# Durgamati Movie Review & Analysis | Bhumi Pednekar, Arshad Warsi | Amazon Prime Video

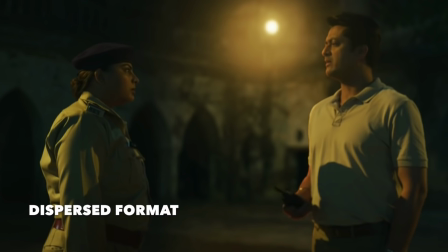Over a period of time of watching specifically Tamil and Telugu cinema,
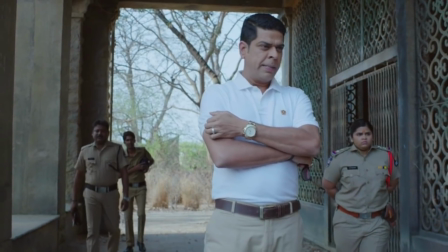it's become very clear that the format and treatment of films, especially in the commercial space, is very different.
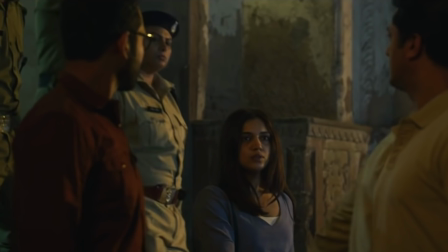While the Hindi film industry is progressing to become genre-specific, commercial Tamil and Telugu cinema is still a multi-genre format.
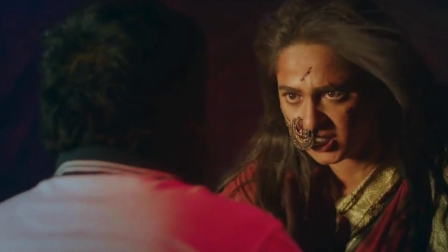So even though a film like Bhagmati presents itself as this massy political thriller with horror elements,
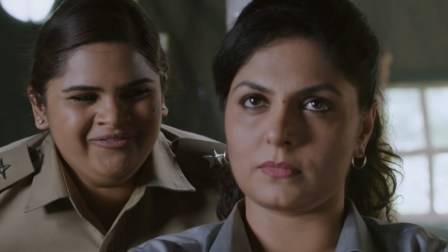it still possesses comedic gags and romance as its essential features.
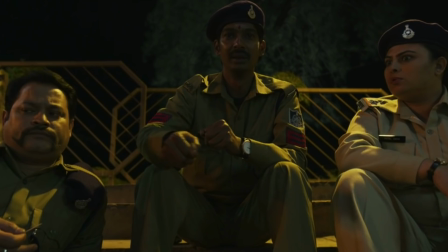This in many ways doesn't translate well to an audience that is not used to such a format.
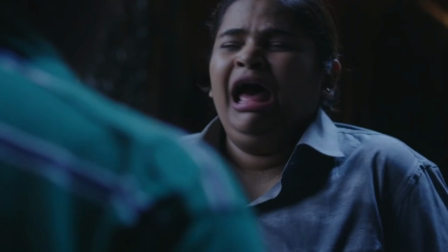What may be over-the-top, unnecessary and rather jarring for some actually is the norm for individuals when they step into the theatre for a massive film such as this.
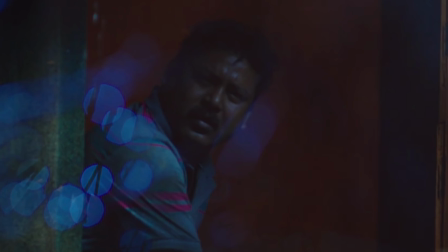The comedic gags of the police force, the over-the-top expressions,
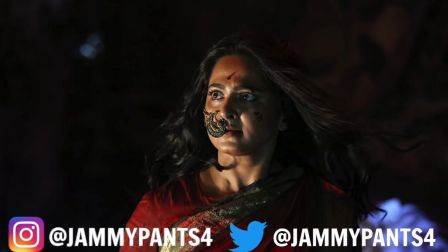the slow-motion shots and this reverbed voice of a spirit all cater to this appeal of a massy film in a theatre.
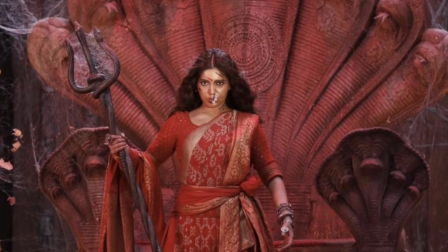And it just doesn't work in the comfort of your home on your laptops and phones.
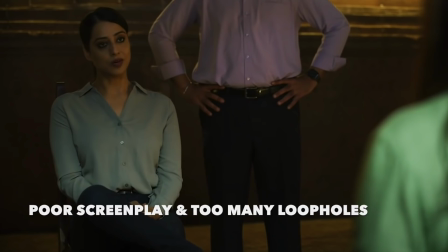Poor screenplay and too many loopholes. From a storytelling standpoint, Durgamati is treated in a very novice manner.
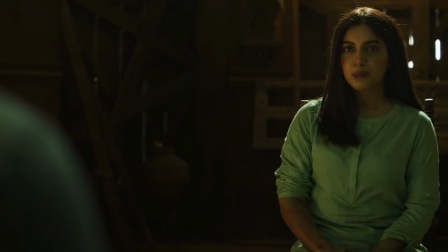Whenever there is an explanation or confession during the interrogation,
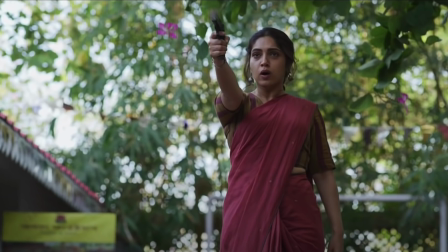the film transitions to flashbacks to give us context regarding what they were talking about and starts again from where we left off.
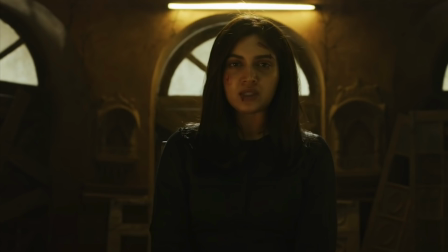If you look at the example of a piece like Criminal on Netflix,
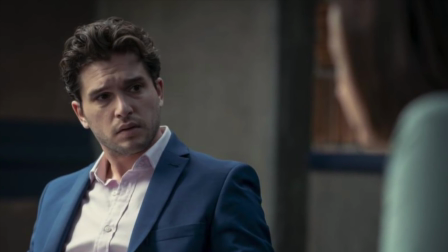the ability of a written piece to stand out without giving you visual context of how things may have happened,
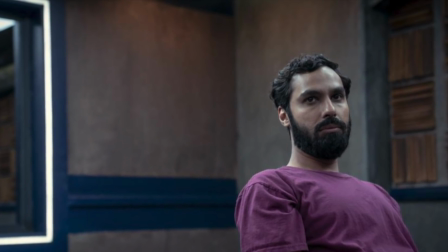all on the basis of what happens in that interrogation room,
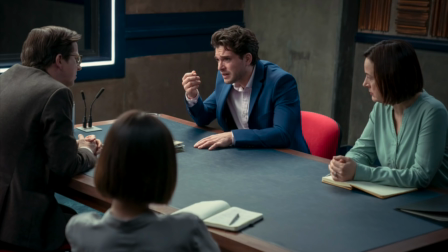is actually a testament to the performances and how a written piece can still engross you without spoon-feeding you everything.
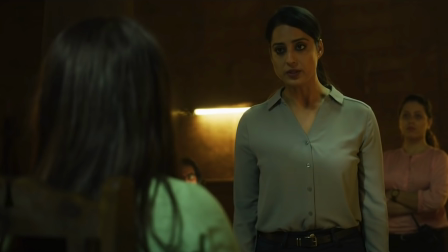Durgamati, like the original film, suffers from this generic amateur callback to providing context to every situation.
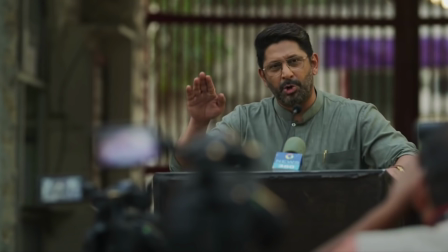The last 45 minutes of the film is actually where the film picks up to contribute some shape where information
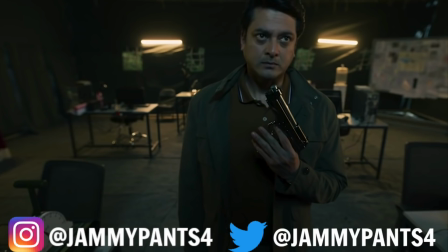is just vomited out for you to wake up from the snooze fest and realize that things are finally happening.
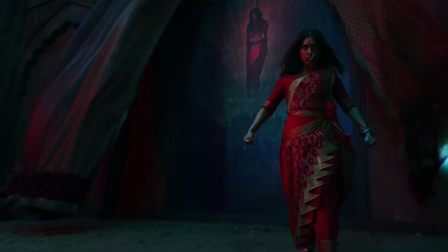There are countless number of fallacies from a logic standpoint which I wouldn't want to dwell further on.
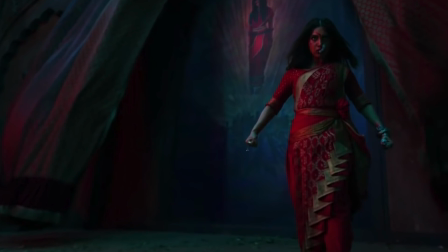Who am I kidding? This film has supernatural elements. Why am I looking for logic?
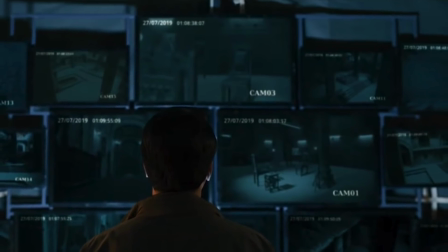But trust me, there will be several moments that will make you scratch your head and question how even these sequences or conclusions are possible.
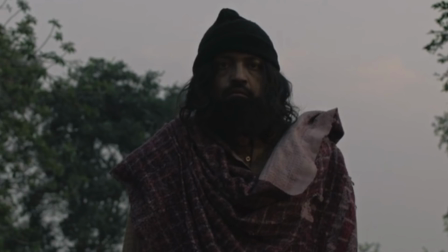Just one example. Maybe the Chaukidar of the Mahal who has no arms but has a set of keys to open and close it?
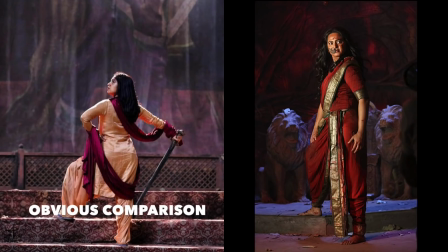The obvious comparison. Bhoomi Pednekar is a performer that I really enjoy.
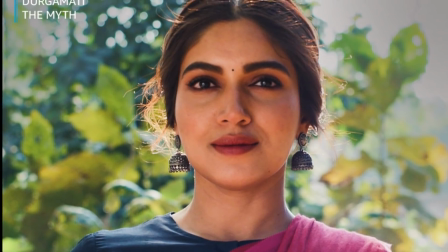She has sort of made a name for herself in the slice of life and self-exploratory movies.
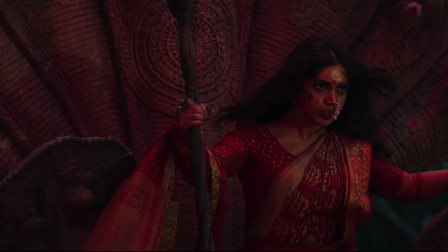But watching her performance in Durga Mati also made me realize that some actors just suit a particular pitch and genre of film.
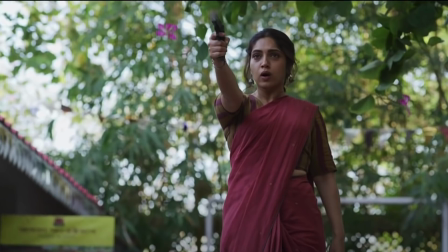Bhoomi, I believe, is best suited for films that demand a sense of realism and Therav.
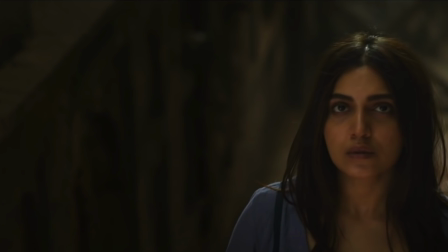I noticed through several sequences of Durga Mati that Bhumi is limited in her vocal range and especially what a movie of this pitch demands.
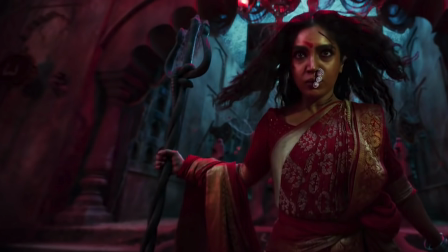A presence larger than life that will make someone shiver, intimidated and even speechless.
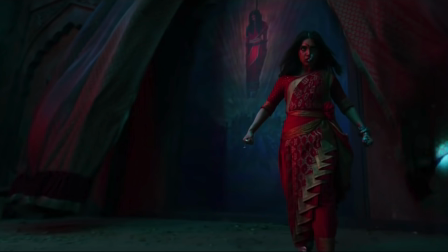There are very few actresses that possess this commanding presence and range that speaks and impacts to the masses.
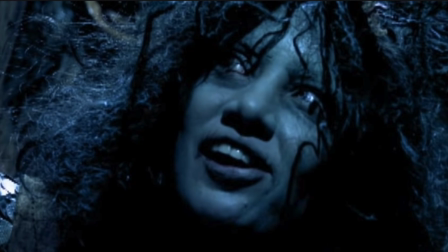You look at what actresses like Shabana Azmi in Makdi, Shobhana in Manachit Radadzu,
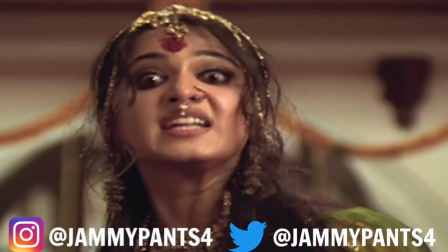Vidya Balan in Bhol Balaya and even Anushka herself in the film Arundhati have successfully done and it's the ability to haunt you and convince you of the bizarre characters.
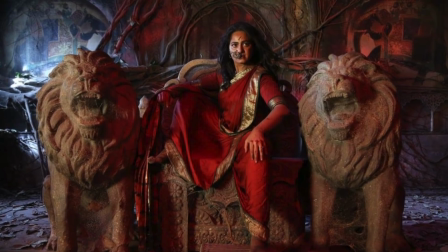Anushka's expressive eyes, her vocal range, her larger-than-life body language,
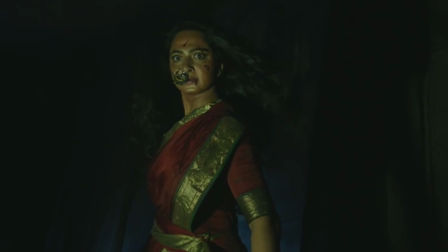all of it contributed perfectly to even elevate the fallacies that existed in Bhagmati.
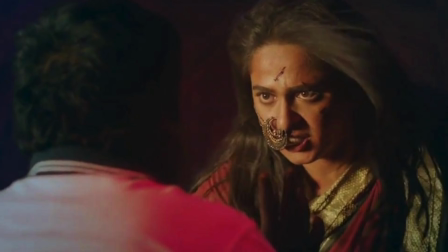Even die-hard Anushka Shetty fans or Telugu cinema enthusiasts will tell you that Bhagmati was a good film, not something spectacular, but it definitely got enhanced due to Shetty and her role as Chanchala.
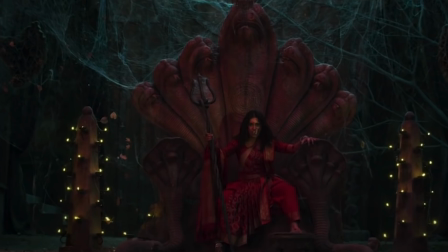This is not to discount the effort of Bhumi but just that this medium demands something that may just not be present in her acting kitty.
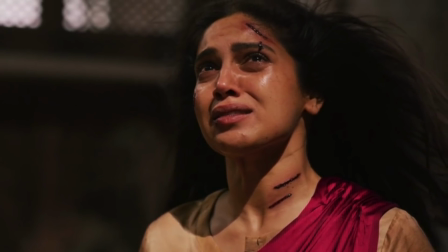This movie actually makes sense from a business point of view to get a guaranteed return on a film that would have possibly underperformed in its theatrical run,
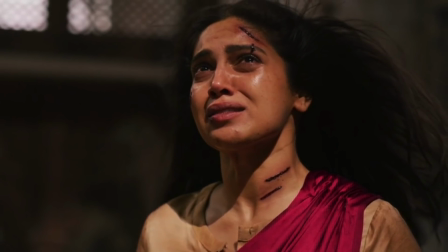even if we in the future reach some form of normalcy.
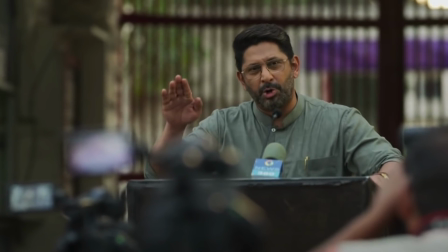If you haven't seen the original film, the last 45 minutes with its big revelation is its biggest takeaway.
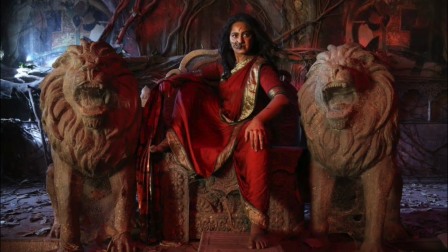At least the original film had Anushka's enchanting performance to compliment that as well.